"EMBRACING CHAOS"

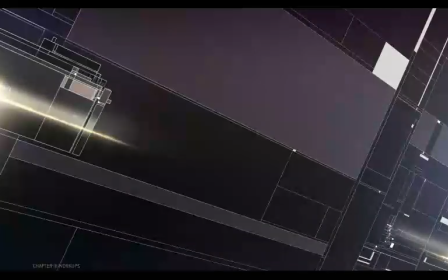And then throwing the whole thing into perspective, those shapes go diving across the frame at more dynamic angles. And that seems to work pretty well. Now the color scheme is fairly simple, so that's not a lot to manage.
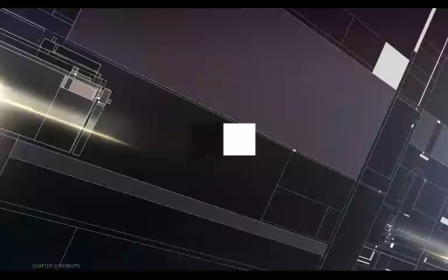It's pretty close to straight up black and white, aside from these lighter gray panels to break that up a bit, with these purple and yellow accents.
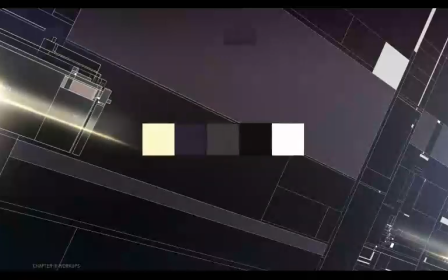There's some slight shifts in the purples though, just to keep it from being a completely flat color.
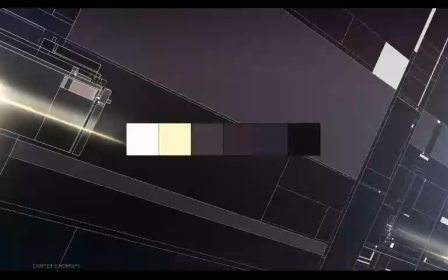I tend to introduce minor hue variations into colors like this just by painting a single color and then painting in an additional really closely related color. Because colors in reality are never perfectly uniform like they are in apps like this.
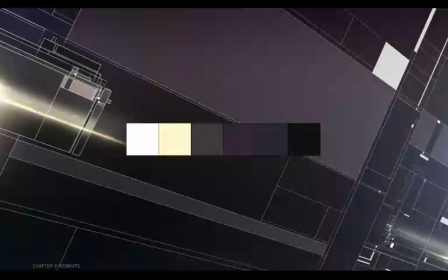It's one of those things that's subtle, but you don't get it by default. And if it's not there, it just doesn't feel quite right, feels a little less than. Unless you're trying specifically to make something look flat or generated or perfect or uniform.
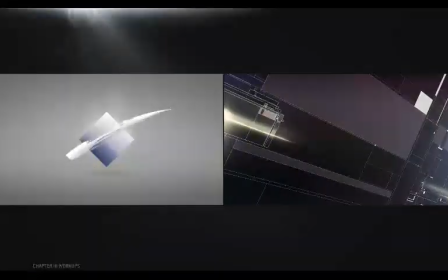So clearly both of these are very different, but they still draw from the same set of basic contrasts, even if they're each more focused on specific subsets of those contrasts.
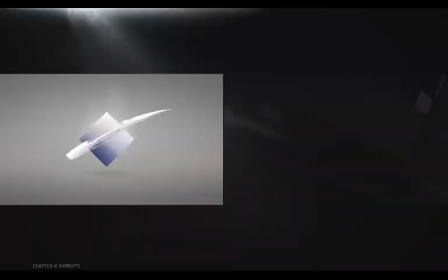This one is really driven by the contrast in values,
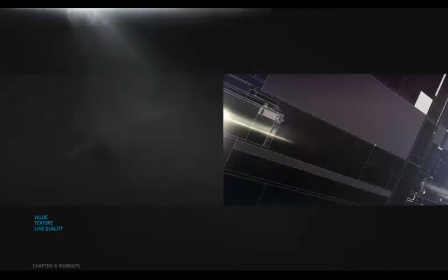textures, and line quality, whereas textural contrast isn't playing a very significant role here. This is more reliant on value, scale, direction, and generating overall movement as a result.
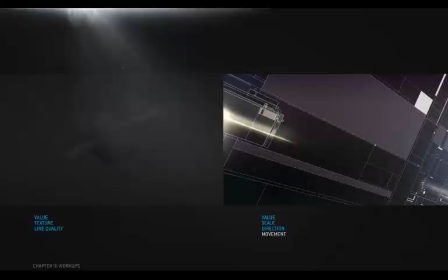The value contrasts in particular are really high, with these darks framed in by all these sharp whites.
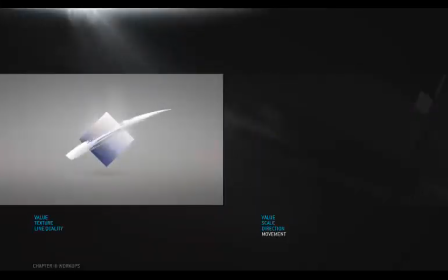Whereas in this one, the value contrast is high enough, but it's certainly not absolute blacks and pure whites. Contrast in depth here is also pretty subtle, and it's only apparent because the square is in front of the background and the brush stroke is in front of the square, and there are hints of shadow in between,
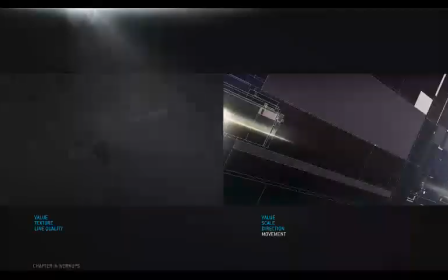and also indicating a floor in perspective. Now this one's utilizing a little bit of stacking for foreground background, but mostly perspective to indicate depth and draw the eye to a focal point.
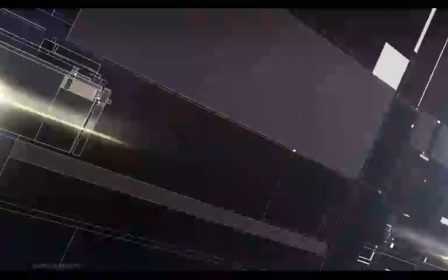But you could keep pushing the depth if you wanted to. The simplest example might be to use blurring to imply depth of field,
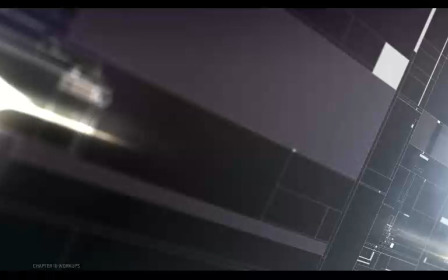and maybe paint in some heavier atmosphere in the distance, which I did by layering up that ink wash texture to act like a fog.
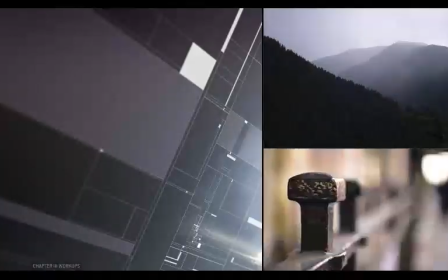Of course, atmosphere and focal blurring are things you might start to see when looking through a camera lens when foreground and background are really far apart and distinct.
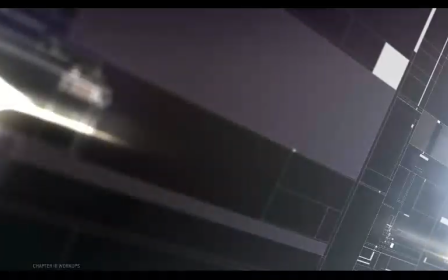So referencing those things helps suggest some depth. You do lose a bit of detail from blurring and fogging, but of course you gain some textural contrast by introducing the soft blurry shapes in the context of the original hard edges.
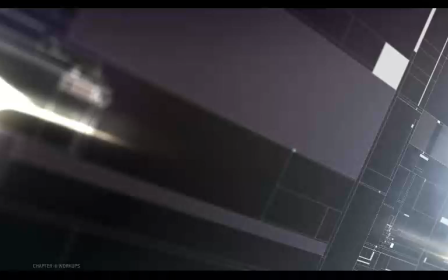And you're always kind of looking to balance those compromises out so you come out on top. You could add a bunch of elements in the foreground stacked on top of each other,
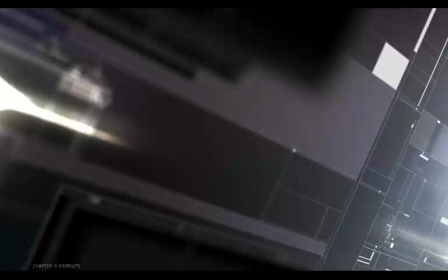progressively blurred in keeping with the existing depth of field, layers of color or light in between those, maybe particulate.
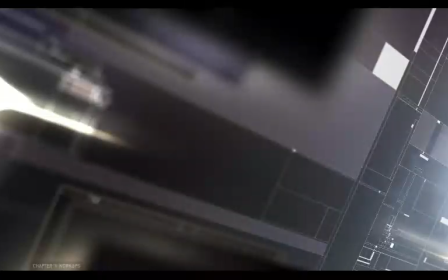There are lots of little ways the eye determines what's in front and what's in back and how far things are from each other. And you can use as many or as few indications as you like if they're appropriate. We're covering up more of the original composition, but I think it's adding some dynamism as a trade-off.
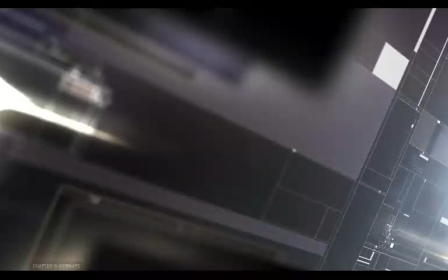And again, you can go crazy with this stuff, but in the end, balancing out the effect of all these things is critical.
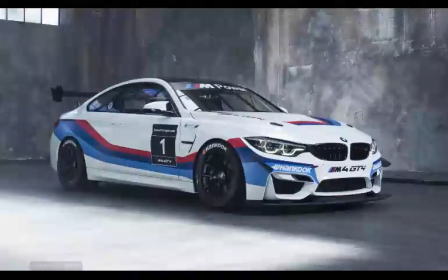You can keep adding wheels to a car to make it roll better, but at some point, more wheels starts making it roll worse.
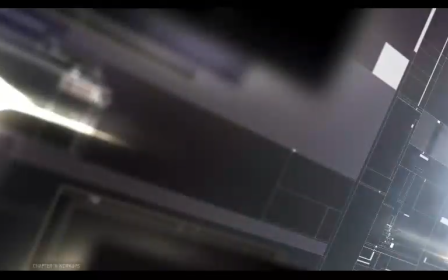For example, I felt like there were just too many focal points at this stage. There were so many points of light, the hierarchy was a little mushy.
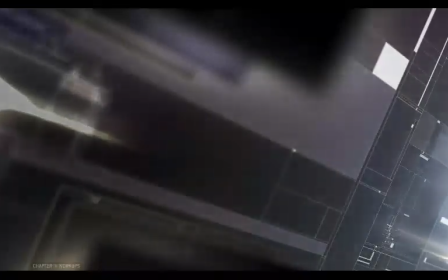I was really losing out on value contrasts. So I knocked out this bright stuff on the left and toned down the lighting on the right since it wouldn't need to compete as much,
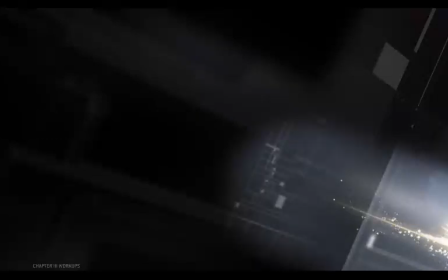and then added some of these splatters for a kind of particle effect to increase the density and even create some textural contrast to the rest of the frame.
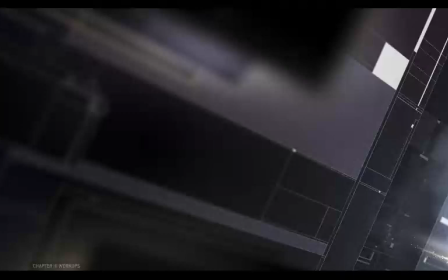So now the depth and perspective are really working together to lead the eye to an area that's actually a little more interesting in the end. And with all that light no longer flooding the frame, it made it much easier to create this recessed area in shadow.
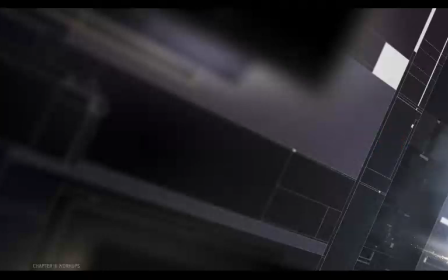If you've got a light in front of a shadow, it's pretty hard to see that shadow. So this wasn't really an option before.
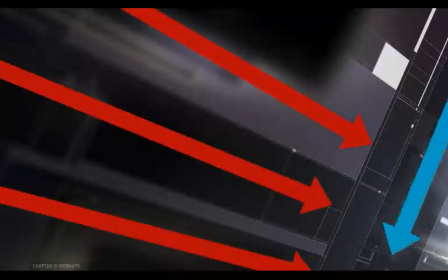And not only does it make more use of that contrast in direction that was built into the original illustration, but it's also furthering the suggestion of depth.
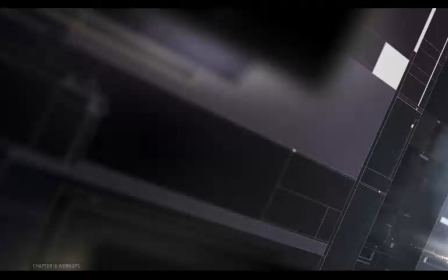So this one is really using a wide range of contrasts. The textural contrast between blurry and rigid, value contrasts of light against dark, both in the details and across the entire frame,
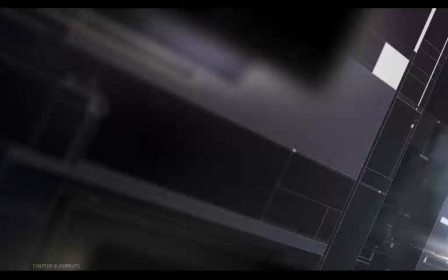elements suggesting direction and other elements breaking that direction, scale contrasts indicating near and far, in addition to the values and perspective and everything adding up to create variations in depth, as well as overall movement.
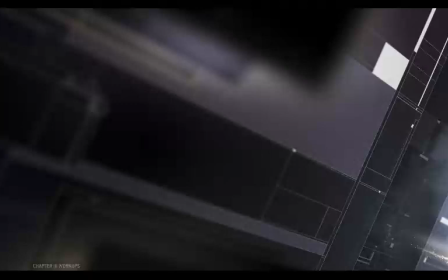Although to be fair, this doesn't make much use of the handmade elements, and where it does, it's really disguised. And not that disguising them is a bad strategy, but I was just really interested to keep exploring the minimalistic detail versus handmade thing.
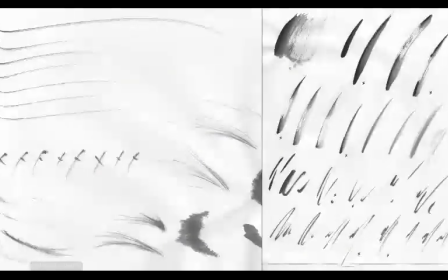So I basically went back to my scans and found an element that I wanted to start with, more as a focus.
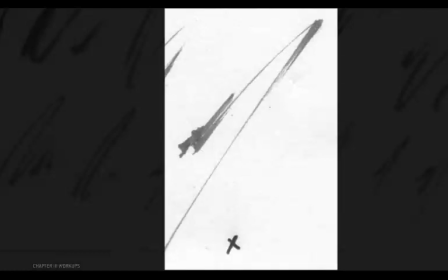And I think for the same reasons that this felt like a 90s reference,
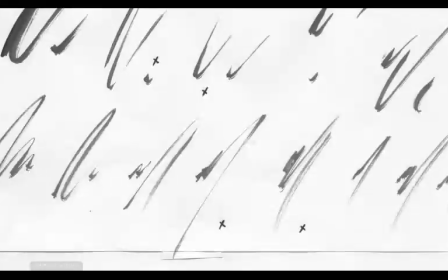this mark all by itself seemed primed for something similarly nostalgic, or at least I thought so.
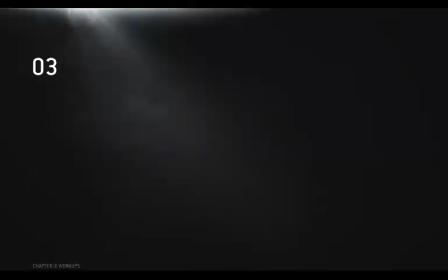So I went at it, and I made this.
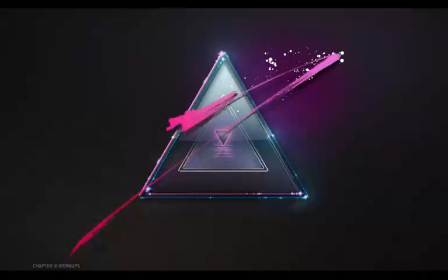Pretty similar strategy leading to a sort of similar result in a way, just maybe a step up in complexity.
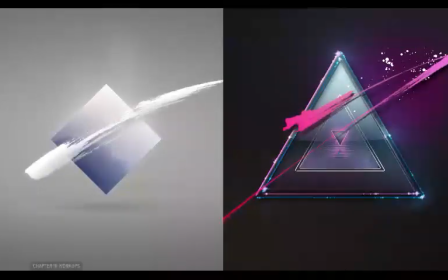Also a step up in cheesiness, but who doesn't like a little bit of that cheese?
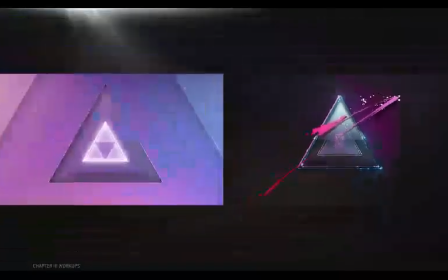It's also taking a lot from this from last round, but gains a lot from actual texture.
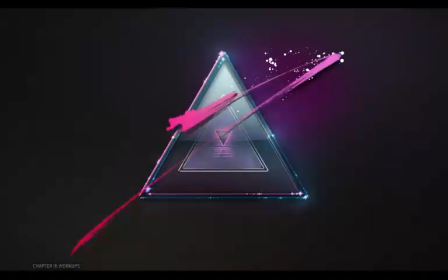And there are a few different textures going on here, so this whole dimension of contrast can really come into play.
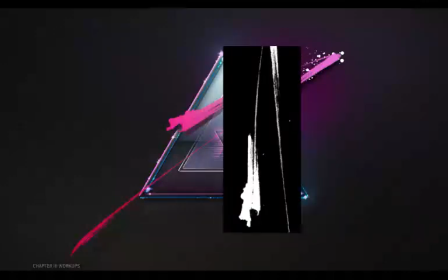Brushstroke roughness, plus tiny bits from this splatter,
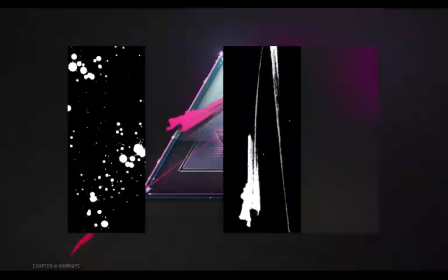versus the smoothness of the airbrush stuff and these clean edges and the pattern created with these thin lines.
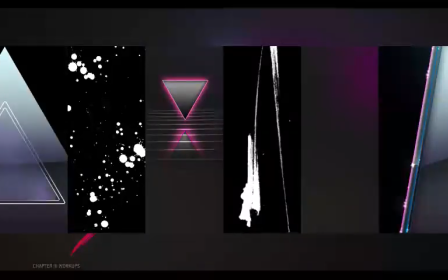Even a kind of middle ground with this really subtle, rougher surface here, which is just that ink bleed showing up again for a touch of grit and randomness.
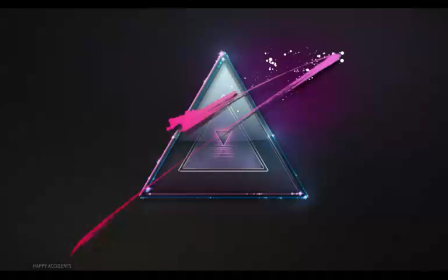But I think what's really fun about this is in realizing just how easy it is to make a really interesting element by hand.
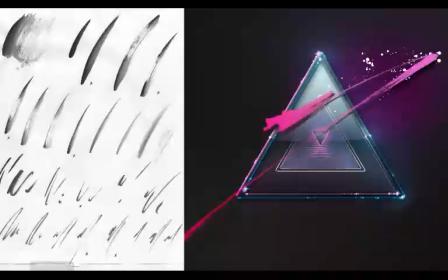That just warming up for a bit and whipping a brush back and forth like you're signing an autograph can make something inherently nice to look at,
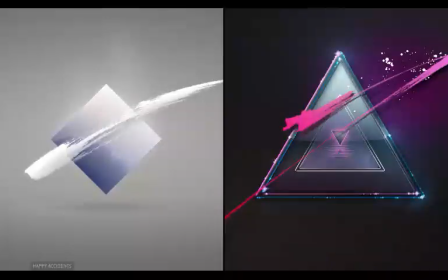and that highlighting that results in nice stuff. It's really the theory of the happy accident coming into play, right? Usable stuff is all around us, but the happy accident happens when you're paying enough attention to realize that something
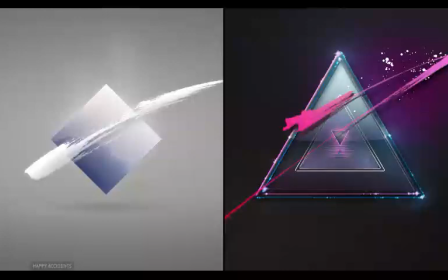unintended or generally unnoticed is potentially great.
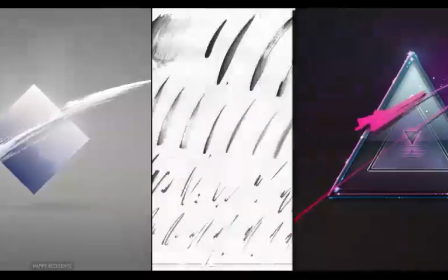To 99.5% of people, this is a page full of mistakes and chicken scratch.
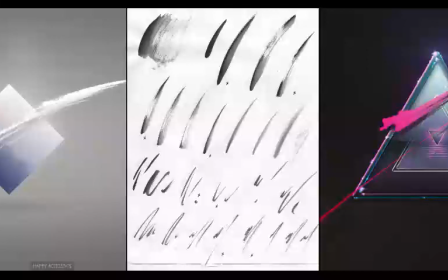It's waste paper that needs to make its way to the garbage can. But if you're paying attention and you're engaging things around you with open eyes, you're bound to see what most people never will. That's probably a bit much to say while staring at a brushstroke, but then remember this? It's practically a crayon scribble, and it became a visual icon of the 1990s.
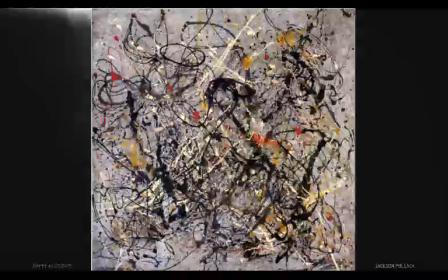This was everywhere. I'm pretty sure this would have been scrubbed down with bleach by almost anyone until an artist stood up and said,
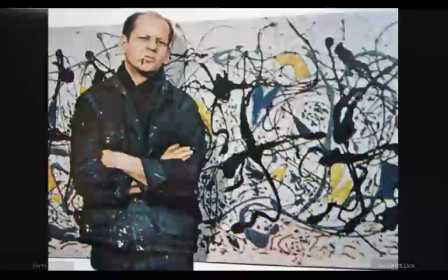"No, look here, I meant to do this, and it's pretty great." That's my version of art history, by the way.
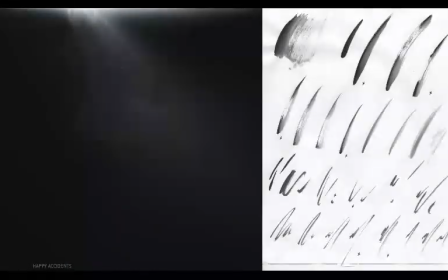Sophisticated, I know. But looking at it this way, as a learned skill for finding or making random stuff and then understanding it in these terms so you know how it might be useful or how you might make it useful, it's easier to see how you get from useless trash to here.
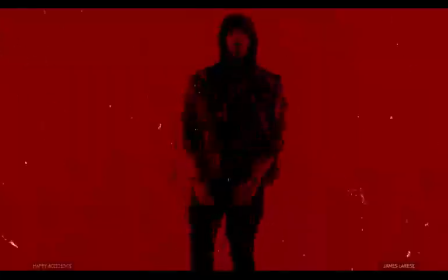By which I mean you sit at a desk making trash marks and then you get to make a video for a rap star.
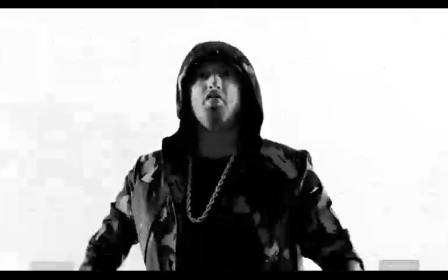It's so simple.